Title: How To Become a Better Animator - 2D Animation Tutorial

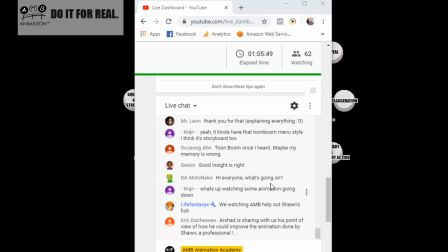(65:58)
Before we do that, we'll just see what's going on in the chat. Oh, Life Fantasy, you're gonna love this. You're gonna love this. Good to see that. So let's see. So Jung nice to see you online.
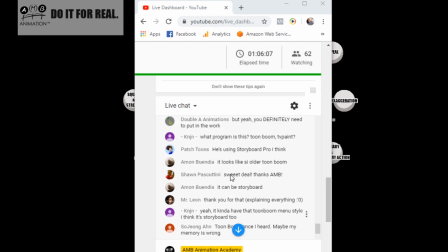(66:16)
Mr. Leon, thank you for explaining everything. Sweet deal. Thank you, AMB. Awesome. You're still there, Sean. Good to see you online. Double A Animations, we know who that is. An extremely talented up-and-comer. There was that film Over the Top where they said, Lincoln Hawk the newcomer.
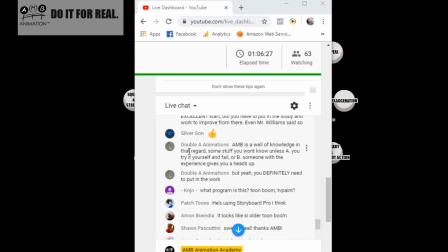(66:35)
Some of you are too young to know what that is, but whenever I think of Double A Animations, I think of that in my head. But here we go. So the chat is all good stuff. MTCKD, very inspiring thoughts on every video, man.
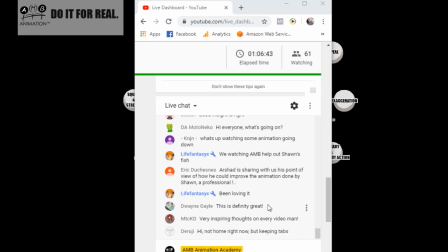(66:51)
Thank you. Dwayne Stafford Gale, good to see you. Hey, Deruji, Eric. Just saying a few hellos. A few impatient people in the chat in my watching number running away. That's their loss. Hey, that's okay, my friend.
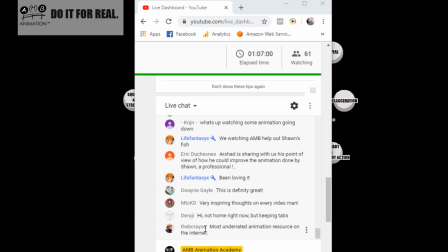(67:09)
Most underrated animation resource on the internet. You know what?
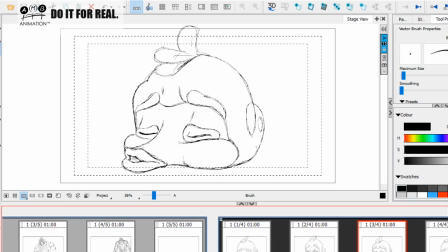(67:14)
Any kind of rating I'm grateful for. And in a way, I'm kind of happy. I'm kind of happy that, you know, because not everybody wants to do it this way. And that's okay. So let's focus on the people who do.
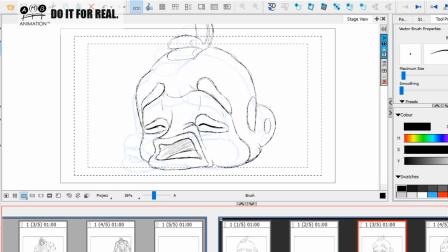(67:30)
Right, so let's now talk about breaking this stuff down and thirds. Why I talk about thirds, okay? So now I'm going to talk about getting between here and here. I'm going to put another key here, Sean. So if you can see,
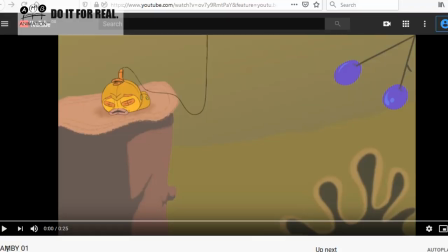(67:46)
okay, if we go back to your first key, you can see the guys inhaling. Now you've got this nice kind of like vibrational effect. Now I did mention I'm not going to talk about that. That's an easy thing to do, as you know, and I made a video of that in the library which you can access anytime.
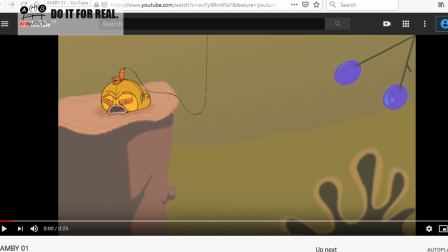(68:05)
But what I'm going to talk to you more about is a more interesting arc. So you can still do that, but we're going to get a more interesting arc.
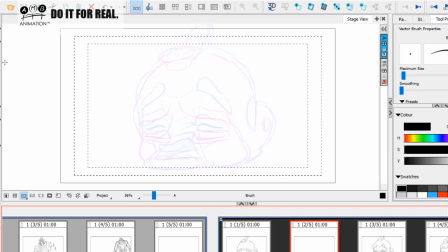(68:13)
So why we want thirds is as I want to slow into this pose, Sean. I want to slow into this third pose. So if I think in terms of halves, okay, I'm not gonna, I can still say, yeah,
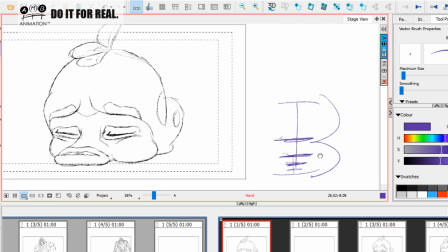(68:26)
I can slow in and slow in, but then the half mentality is the linear mentality. Okay, and there's nothing wrong with that. I and many other great animators always like to keep it simple and work on halves. So yes, halves is good. I'm not saying halves is bad.
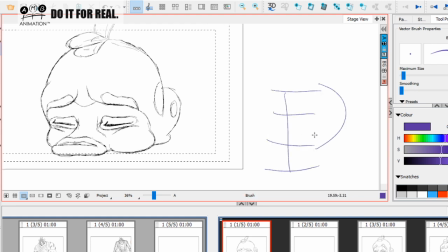(68:43)
But why I'm doing thirds, why I'm opting for thirds here and in my head, okay, I'm not going to chart this on thirds. You got to understand that. Once you learn all this, you start doing this in your head, okay? So why I'm thinking 2/3 in my head, I might chart it on halves.
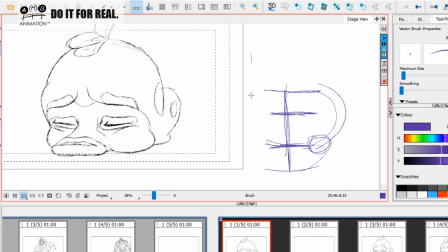(68:59)
Get your head around that. Sean is very experienced with the chart, so I don't need to explain the chart to him. But I'm charting in my head, Sean. When I chart it for an assistant, I might chart it all on halves to make it easy. But the spacing here, in my head between here and here, is going to be 2/3 down because I really want to slow into this.
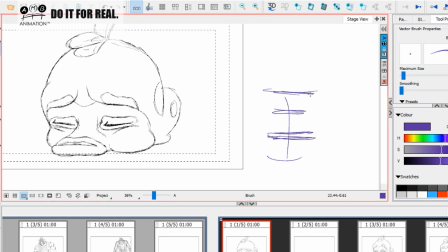(69:17)
I mean, that was a really bad 2/3. Okay, it's going to be this one is going to be where, you know, we've got key, extreme, and I'm going to put key 2/3 of the way down because I really want to push the arc and push into this. So what do I mean by that? Okay, let me show you. Right.
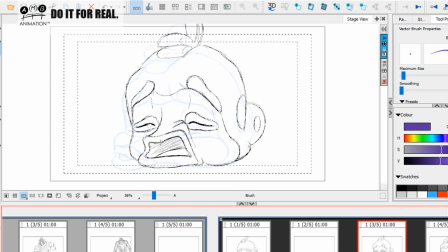(69:35)
So what I want to do is notice how we've got the mouth like this. Okay, well, wouldn't it be nice if we had a nice little mouth roll on there? So we kind of open that mouth up and it was the other way first, okay?
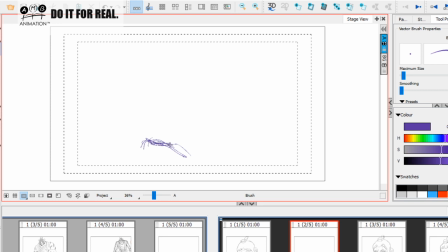(69:50)
Now you see how my light box is kind of affecting that? So I'm going to kind of have everything kind of high up I need it on just a little bit because I want the mouth to be, I want to favor that key by 2/3, okay?
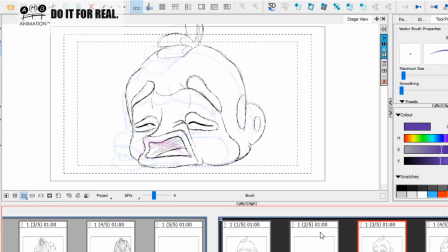(70:04)
So can you see, like, okay, and then we can add the little vibration on the slow end between hair and hair. Do you get it? So we can just go, and then we can add the little vibration between hair and hair. So you with me, Sean? You see how we get much nicer arcing out of that, okay? Right?
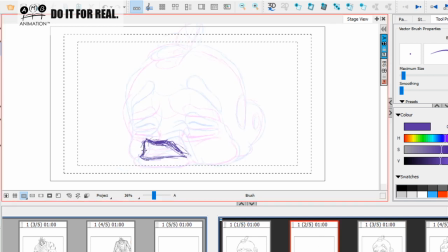(70:22)
So, okay. As I said, you know, I'm giving a good insight here, but don't, you know, Sean is a professional who's cleaned up at Disney, okay? I'm talking to him at his level, okay? So that's not me belittling my audience.
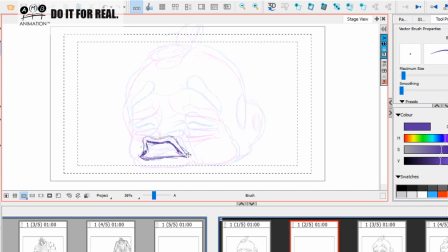(70:42)
My audience, majority of my audience are all people who I love, and it's exactly what the Real Animator training is about, okay? It's about, I'm here to help the beginners, you know, but Real Animator training, as you can see, is not just for beginners.
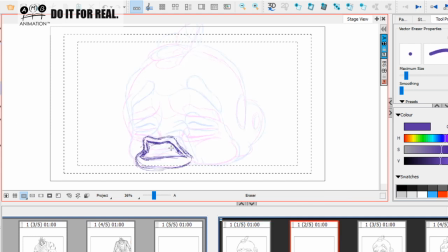(71:01)
We're getting pros. There's another pro in the audience, Mr. Leon, I believe I saw him there. How are you, sir? So I've got to kind of mix it up a bit and give feedback to people of all the levels in there.
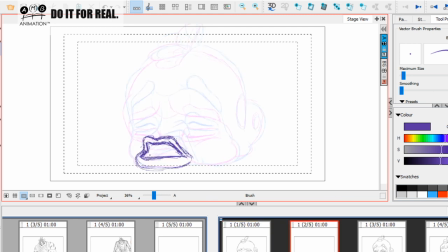(71:15)
So, you know, don't give yourself, I don't like the word unrealistic. Don't give yourself impractical, non-practical expectations at the moment, okay?
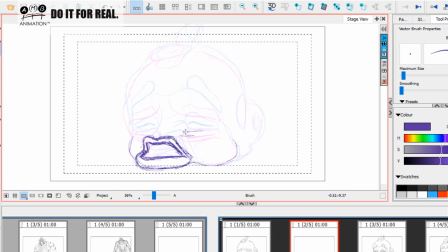(71:30)
So now everything else here, I'm going to kind of think about, you know, okay, now get your head around this. I'm now thinking about, the mouth was on 2/3, Sean, but I'm thinking about everything else being on a half, okay?
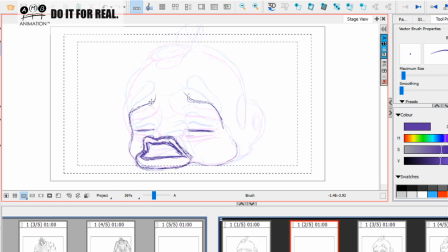(71:46)
So everything else in the face, Sean, I'm thinking of putting on half, okay? Which is what you can see me doing with these eyebrows here, okay? Everything else I'm thinking of putting on a half. So that mouth is on 2/3, but the rest of the face I'm thinking of putting on a half, okay?
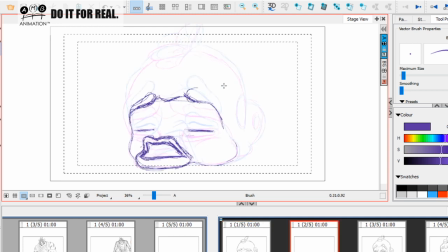(72:04)
It depends, because I put the half line there. Where do these eyebrows sit? Nope. You see, as I'm looking at it, those eyebrows are sitting 2/3 of the way, okay? I put the mask line is actually 2/3 of the way, okay?
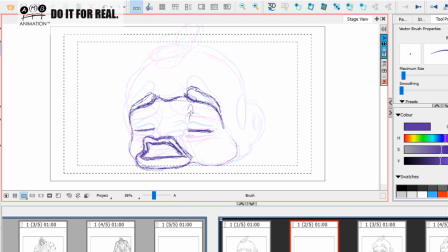(72:21)
The eye is on a half, because the eyebrows are pulling. You see how it's difficult sometimes to explain the stuff? You see, the more advanced we get, okay, how it's difficult.
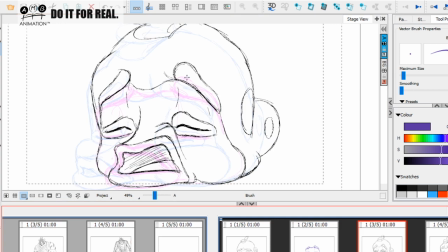(72:33)
So if we can see what's going on here, because the eyebrows are pulling and getting further away from the eyes, okay, I'm putting the eyebrows and the mouth on thirds, with 2/3 of the way down, but the eyes are on half, okay? That's what I'm thinking in terms of this key here, like this, okay?
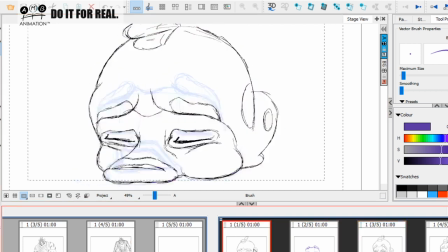(72:51)
And this is going to come up like this, okay? And this shape is going to, let's rub that away and see what we're doing.
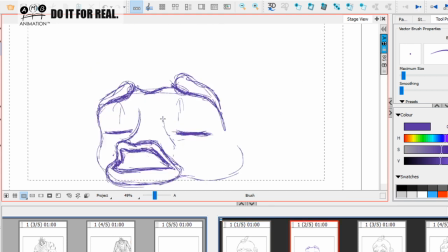(73:04)
So this shape is going to be here like this. I'm going to turn off that light box like that, okay? Now I'm going to think about those eye rings, okay? We're going to think about bringing these eye rings.
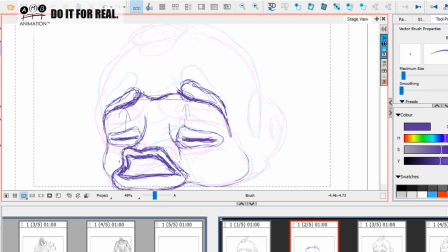(73:18)
So I'm thinking rough half. And of course, I'm fiddling with the light box and looking a little bit at the volume, because I've drawn it in a certain way. I want it to read for the audience.
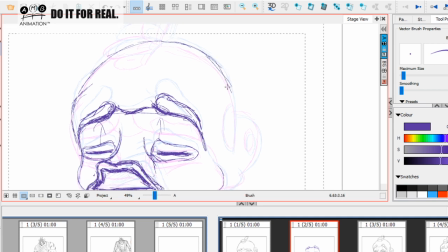(73:29)
I want, you know, if this was just me and Sean in a room, I would not be drawing it so nicely, okay?
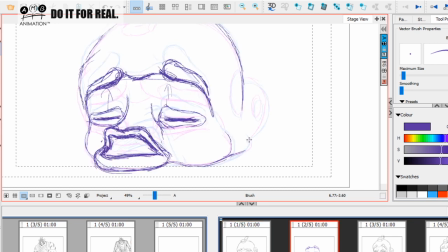(73:38)
But I think it makes a nice live stream, okay?
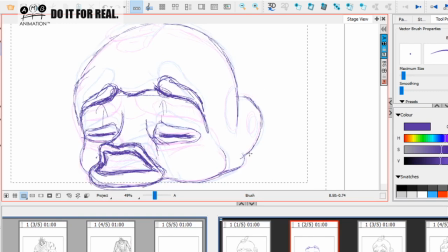(73:41)
So I would, as I said, this is professional feedback, but being dragged out to give you a demonstration as well.
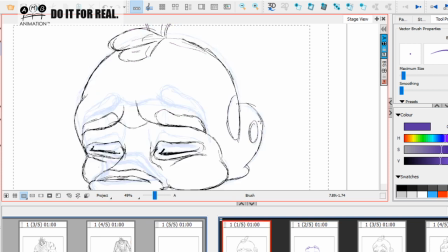(73:50)
Okay, so this is all going to be on half. Everything else, the body is all going to be on half.
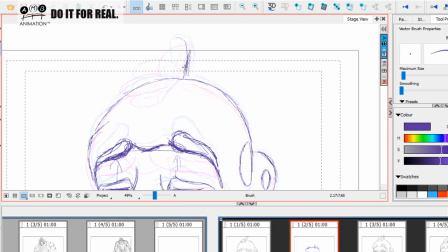(73:56)
Now this kind of reverse, I'm reversing that, aren't I? I'm reversing that. So I think I'll favor the reverse as I'm lifting this up. I'll favor the reverse and put all this on half. Okay, yes.